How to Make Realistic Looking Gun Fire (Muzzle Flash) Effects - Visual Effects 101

Hey guys, in today's tutorial I'm going to cover a very essential visual effect, the humble muzzle flash. If done right, a good muzzle flash effect can enhance almost anything, from the look and feel of your standard gunshots, a gun-crazed maniac,
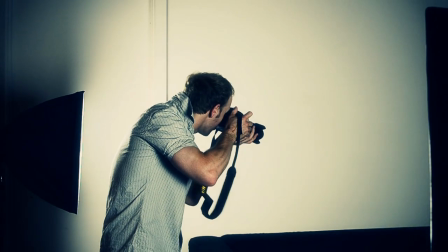(0:22)
your cameraman, camera loves you baby. Hell, it can almost make your breakfast cereal taste better.
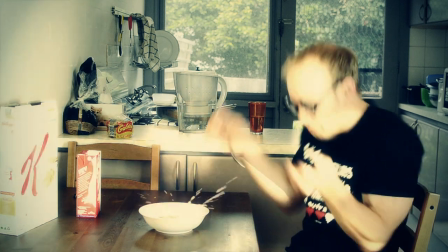Knowing how to create a convincing muzzle flash effect is an essential and very fun skill for any visual artist to have. Let's jump right in.
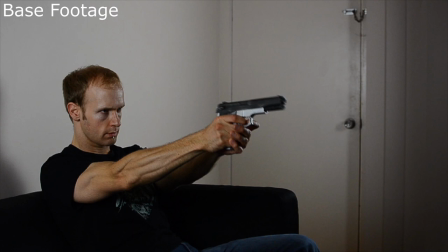(0:52)
For this effect, we will composite several layers. First, we will place the muzzle flash on top of our base footage.
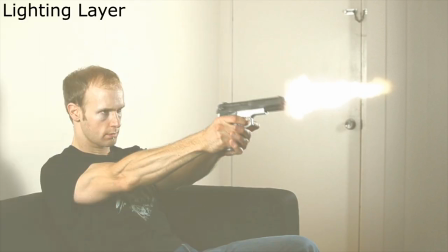(0:58)
We then create a lighting layer and mask out all the areas in the image that will receive lighting from the flash.
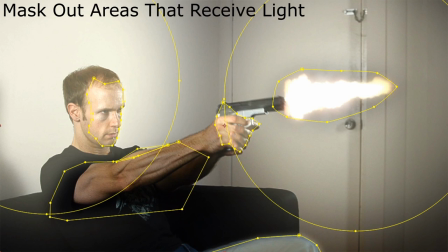(1:03)
However, just placing the lighting layer over the footage looks kind of flat and unrealistic, so we're going to create a matte to make the lighting layer blend more naturally with the scene.
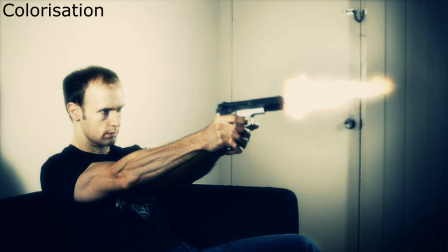(1:11)
Finally, and this is just for personal style, we can add some colorization to the footage. Now, let me show you how to do all of this in After Effects.
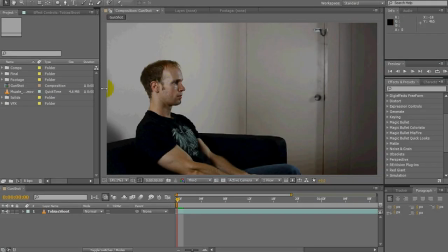(1:20)
As you can see, I already have a composition created and I've placed the base footage Tobias shoot in it.
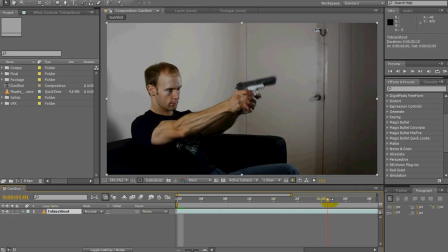(1:25)
Now, the first thing I want to do is I want to find the exact spot where the gun is being fired, which is probably about here where the slide is moving back. Next, I will take my muzzle flash element and place it on top of this layer and position it right in front of the gun.
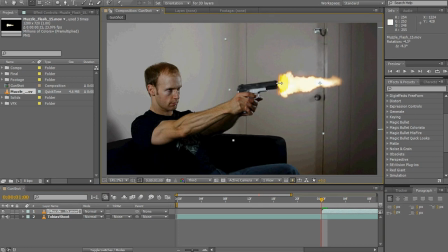(1:39)
Now, I'm using stock footage from the Action Essentials pack, but you can find free stock footage online and I've included a few links in the description of this video.
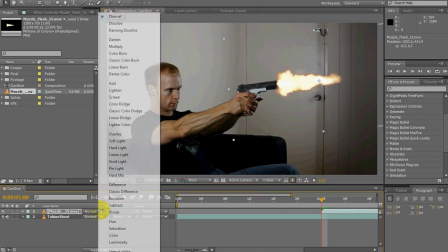(1:48)
Once you've positioned the muzzle flash, just change the blend mode of the layer to screen. The other thing I'd also like to do,
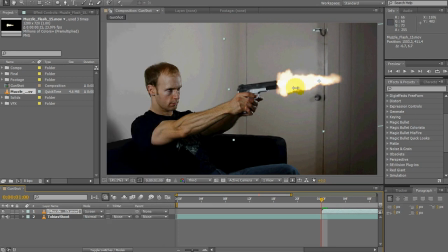(1:53)
I usually like to add a little bit of a glow to the muzzle flash just to intensify it and blend it a bit better into the scene. For this, go to Presets and Effects and search for Glow. Now, take the glow effect and drag it onto your muzzle flash layer.
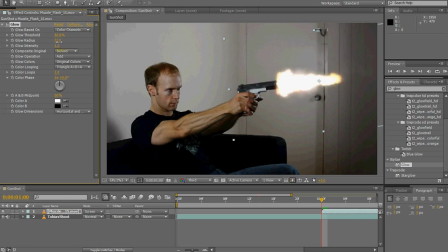(2:06)
I usually like to increase the radius a little bit just to make it a little bit softer and not quite so artificial, but play around with the parameters and use whatever feels natural. Next, we're going to add the lighting layer. For this, select New and Solid.
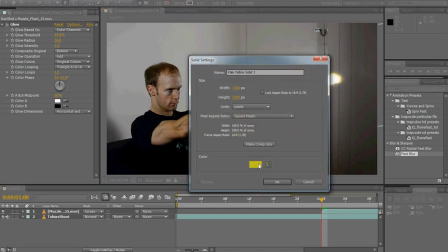(2:20)
Now, for the color of your solid, you usually want to pick something that is very similar to your muzzle flash. You can name your layer whatever you want, I'm going to call it Gun Lighting, and then click OK.
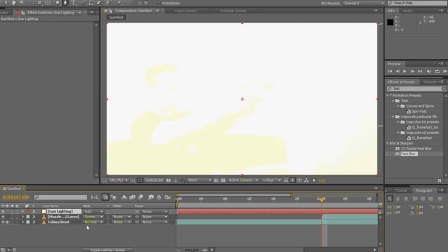(2:29)
You want to change the blend mode of your new layer to Additive and lower the opacity to around 20.
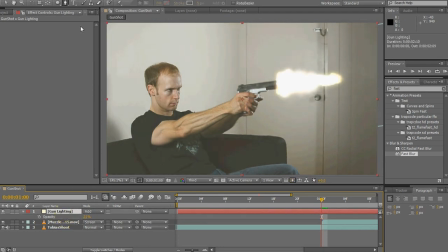(2:35)
Next, you have to think about which parts of the scene would be lit up by an actual muzzle flash, and you will have to create masks to highlight all those areas.
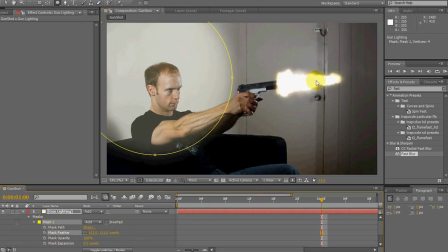(2:43)
I'm going to speed this up a little bit. Basically, what I'm doing is I'm creating masks for both of the walls, my face, as well as the front of my hand that is facing the muzzle.
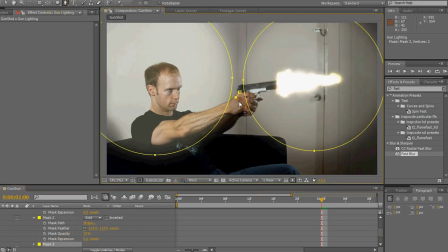(2:52)
Then I'm going to increase the feather amount and reduce the opacity of some of these masks just so that it's not quite as harsh and unnatural. The other thing I want to do is I want to use a subtractive mask for underneath my arm and my right shoulder because that area would not be in light if there was an actual muzzle flash in the scene.
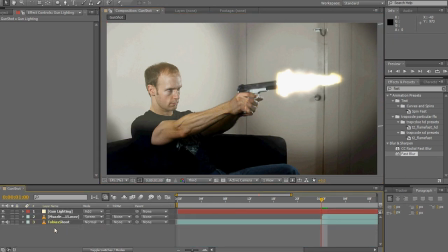(3:08)
Now, this doesn't look too bad, however, I still find that the lighting kind of sits on top of the scene, especially on my face rather than in the scene. To remedy this, we're going to use a matte for the lighting layer. To do this, select the base footage layer and press Ctrl+D to duplicate.
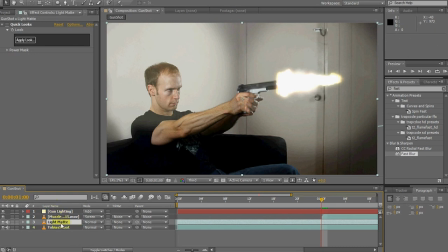(3:22)
Call this layer Light Matte and drag it to the top of the composition. Now, there are three things you need to do with your lighting matte.
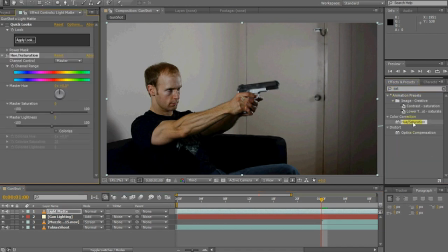(3:29)
First, you need to desaturate it, which you can do with the hue saturation effect, simply by turning the master saturation down to zero. Next, add the brightness and contrast effect to your matte. You can do this simply by double-clicking on the effect in the Effects and Presets panel.
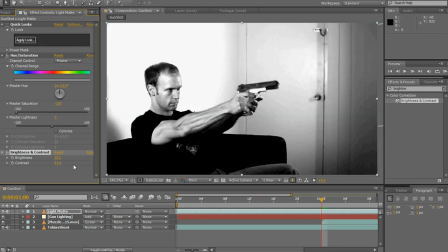(3:44)
Now, when adjusting the brightness and contrast, keep in mind that the brighter the image will be, the more light it will receive from our lighting layer.
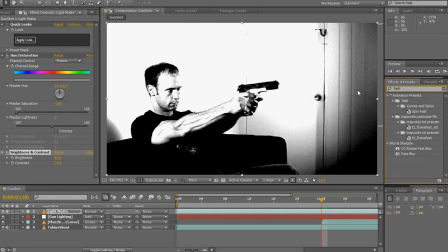(3:51)
The last thing I like to do is just to add a fast blur to the matte, just to soften out the lighting effect a little bit. Usually a setting of around 10 or so is actually quite sufficient. Now that we've created the light matte, the last thing we have to do is turn off its visibility.
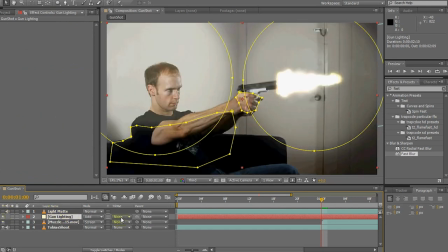(4:05)
Then, go to the gun lighting layer and under Track Matte, select Luma Matte.